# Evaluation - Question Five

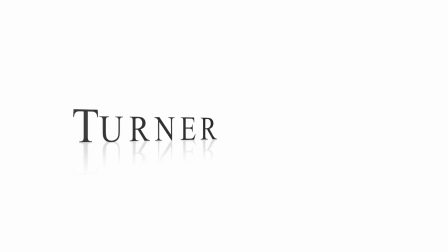The rotating font replicates the suspense caused by horror books and the anticipation to page turn quickly. The initial white and black background contrast produces Strauss's binary opposition theory, where it metaphorically symbolises the contrast between Lily and the clown.
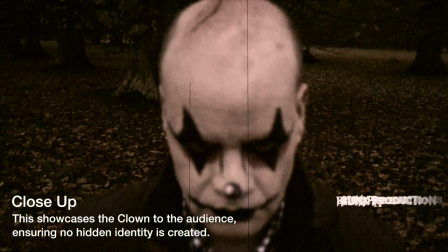The close-up of the anthropomorphic clown is unconventional of the genre due to the lack of a hidden identity.
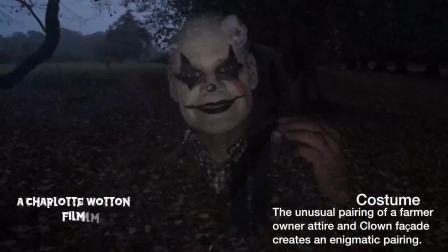However, the 21st century rural costume is an enigmatic pairing for my target audience to relate to, reinforcing Barth's theory.
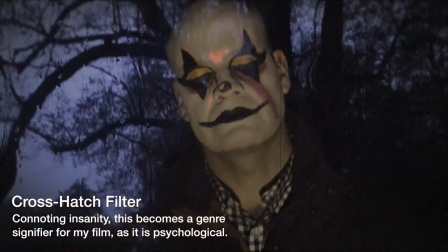The psychological thriller genre is signified through the cross-hatch filter overlay where the insanity of the character becomes visible.
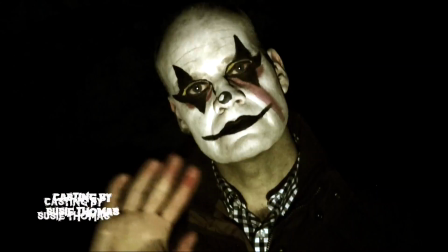Correspondingly, the psychotic laughter entices my audience as it's an instant horror convention.
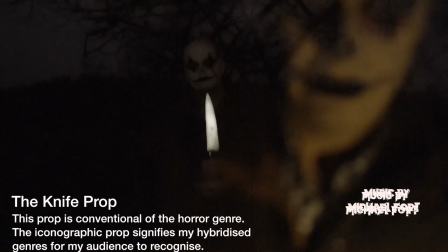The repetitive knife iconographic prop reinforces the threat of the clown similar to the Joker and Annie Wilkes.
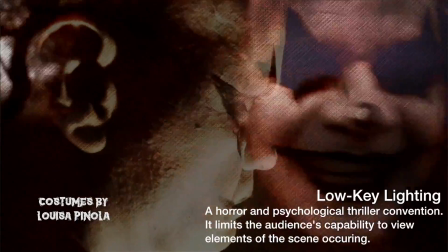The low-key lighting and woodland setting, whilst horror conventions, allows the clown to be a focal point in attracting the audience to the enigmatic plot.
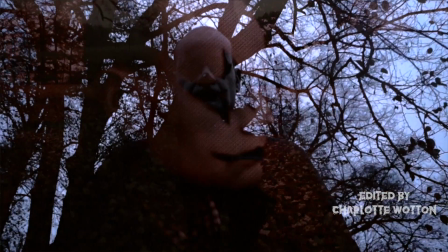Tension is further established through the dark suspense sound clip that builds, attracting the audience with anticipation.
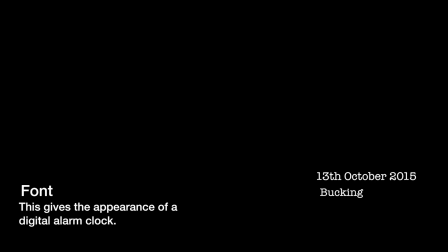The font used for establishing intertitles replicates a digital alarm clock, familiar to my secondary target audience's generation.
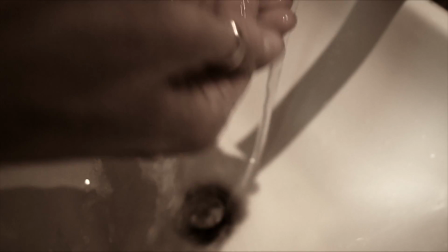The use of non-diegetic radio narration addresses my target audience, as radio is widely listened to.
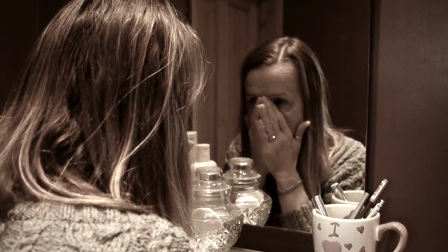Back on the run. That's right, Georgia. Jackson first.
The frequent use of point-of-view shots allows the audience to identify with the protagonist.
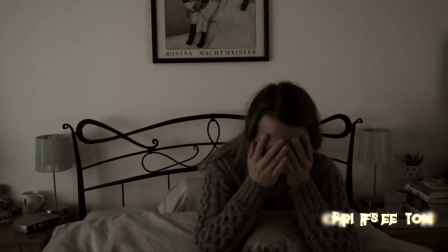83% of my target audience stated that the gender of the protagonist would not impact their empathy in association with the uses and gratifications model.
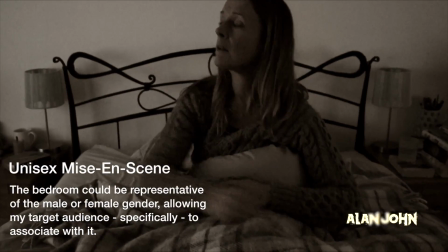Furthermore, as Lily is following the typical morning routine of my primary target audience in a unisex mise-en-scene room, it becomes familiar of their lifestyle within the narrative.
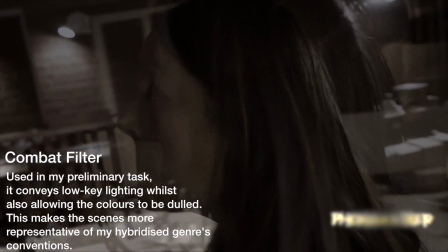The dulling combat filter ensures the scene follows with conventional low-key lighting, whilst the overlapping footage and frequent cinematographic cross-dissolves disorientate the audience.
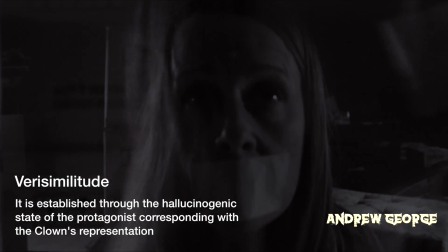Verisimilitude is fostered within my opening sequence through the hallucinogenic state of the protagonist coinciding with the clown's representation in the narrative.
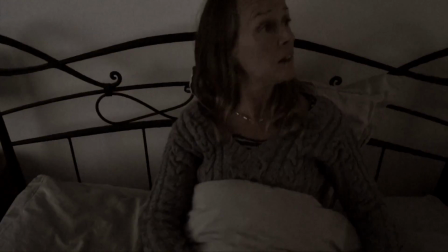The audience, having previously been introduced to the clown, are able to suspend their disbelief, whilst the clown and Lily become linked in the same sequence, a pivotal element for the plot to include enigma.
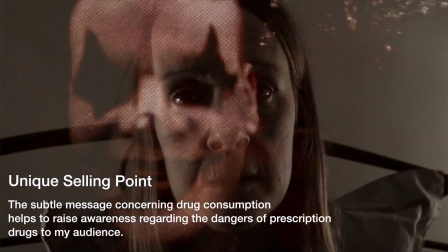The subtle underlying narrative concerning drug consumption becomes the unique selling point for my opening sequence,
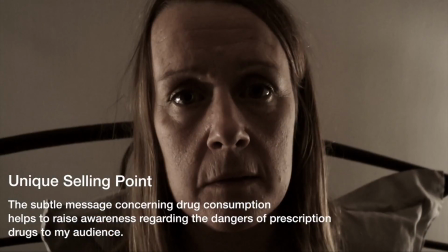identifying the dependence of prescription drugs that may not have previously been thought about by my target audiences.